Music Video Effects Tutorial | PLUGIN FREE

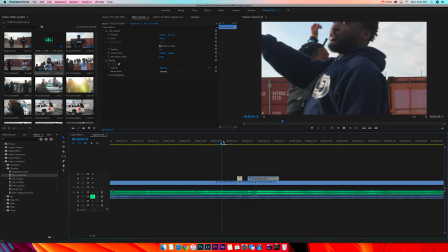471s
Let's drag it down so it matches back again. So it kind of does a little quick effect right before the kick.
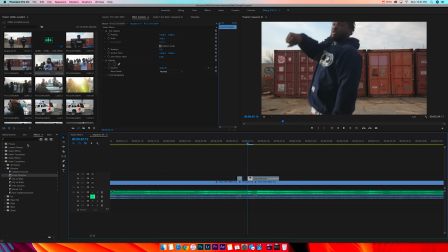481s
I didn't even do anything to this one so let's flip the screen horizontally.
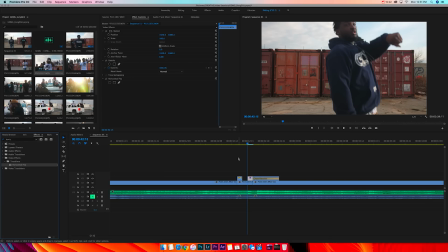488s
Horizontal flip onto that one so initially it's going a
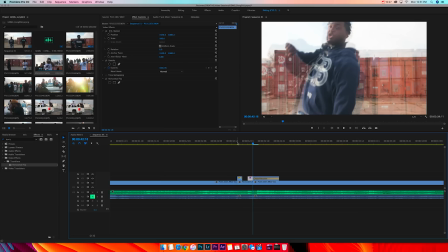492s
big small flip and then boom on that kick it flashes really quick.
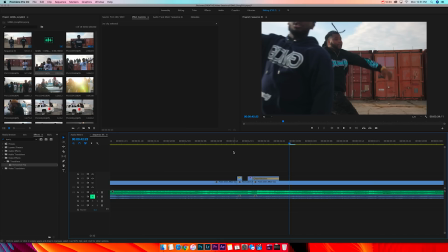498s
So it's like if you add a bunch of crazy stuff right in like a couple frames it makes like a sit just it doesn't really matter what you do as long as it's making the screen move or flipping or punching in or out or something like that,
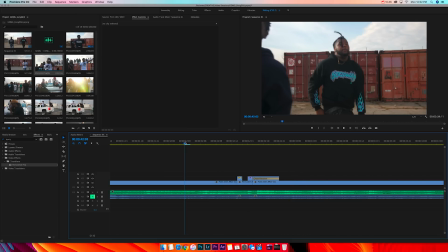510s
it makes a cool effect. So, see that was just, it just looked cool. So that's a cool effect.
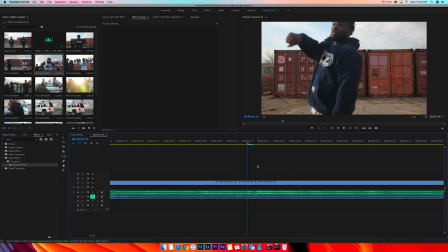516s
All right, so another effect, let's go and show you another effect that I love to do. On those kicks like that, I like to do like a punch. Punches in right on like when the kicks come in. So what you wanna do is you wanna scroll through frame by frame and find right there,
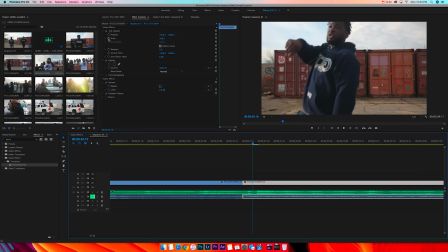529s
right when it goes to the kick and you wanna highlight your clip and you wanna click this little toggle animation button right here. It's like a little alarm clock on the scale. Basically, that is setting a key frame right there. So you want it to do something right there, that key frame.
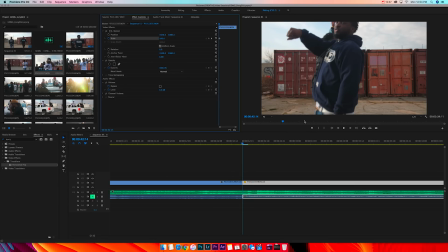544s
Now you want to jump back frame by frame by two frames, one, two, and you want to click this little button over here to add a key frame. Now you have a key frame where you want it to start, where you want it to actually be in effect, and then you want to jump two more where you want it to end.
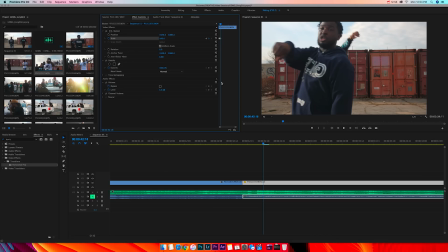559s
So let's add the key frame for the ending. Now you have three key frames, the ending, the beginning, and the middle. and the middle is where your effect is going to be the most intense. So let's go back two frames to where the middle is, where it should be the most in effect, and let's punch it into like 150 scale.
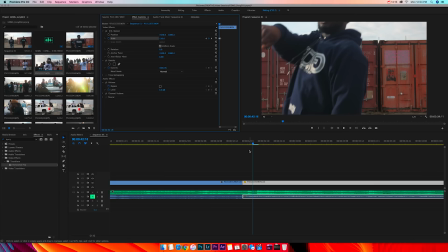575s
So now what's going to happen is essentially when it's coming in for the kick, it's going to go boom, and it's going to punch in.
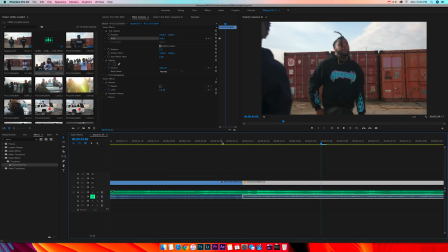581s
So see, it's simple, but it's effective. Like when you're going through a music video edit and you see that punch in right on the beat, right on that kick, it's just pleasing to your eye because you hear that kick.
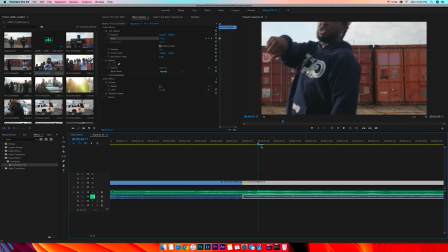594s
and then like even on that i like to go like boom kick in come back out and then i'll go two more frames i'll cut i'll
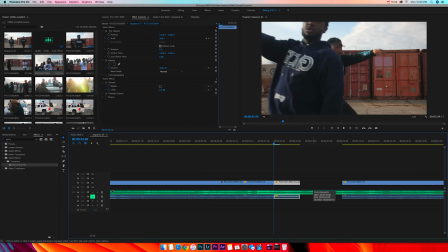602s
cut up a little further i'll do command j i'll speed the clip up maybe to like 250 it's a if it's a 24 frames per second performance clip and then i'll go two more frames and cut it that way it
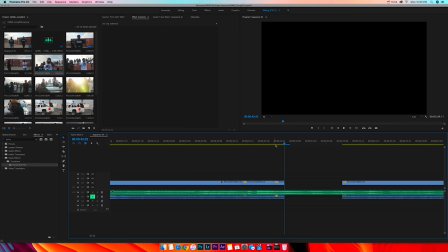615s
punches in back out and then speeds up and then i'll bring in another clip
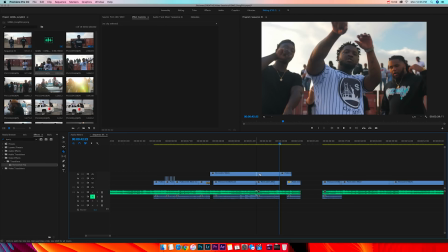619s
so let's drag this clip in just kind of show you what I'm saying so
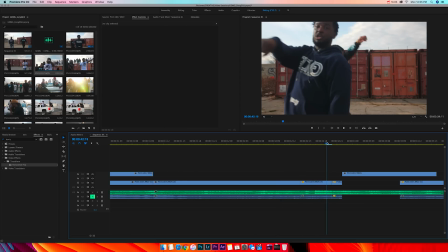625s
boom it's gonna punch in punch back out go forward speed up into this clip so
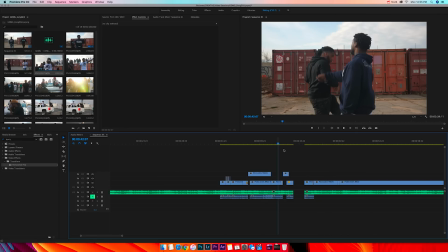635s
it just takes you on like a journey with your eyes so that's a cool effect let's see what else I got all right so let's show you
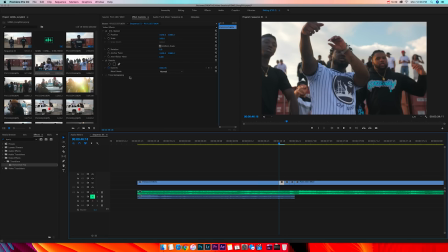642s
another effect let's see what we can do here click in here let's do like a mask we're gonna mask this no no no no we're gonna do we're gonna duplicate this and the top layer click this square right here and you want to
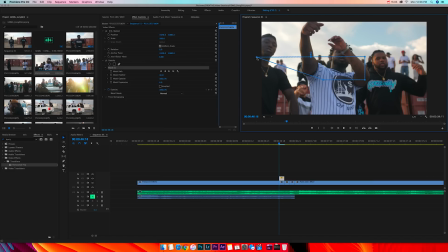659s
click this one time and then you want to drag it out you want to click this one time drag it out but hold shift so it stays intact like that straight line so it's like if you don't hold shift it's gonna go like crazy and be like not even so click this bottom one click it again hit,
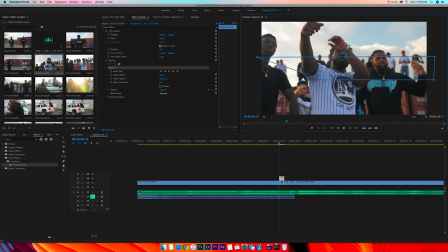677s
hold and click it again, drag it out, but hold shift. Click this one, click it, hold, drag out, hold shift. Now we have an even rectangle bar straight across. Now what we can do is, this is the top clip. So they're the same clips. That's why you don't see an effect yet. But what I like to do is boom, go to the scale and put it at like 150.
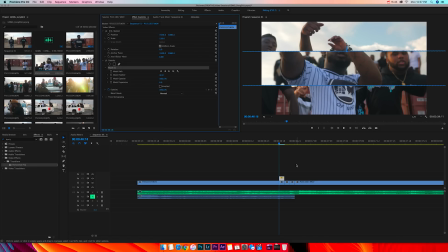696s
Now we have a cool effect where it's like the top clip is zoomed in, but it's masked out like this rectangle in the center.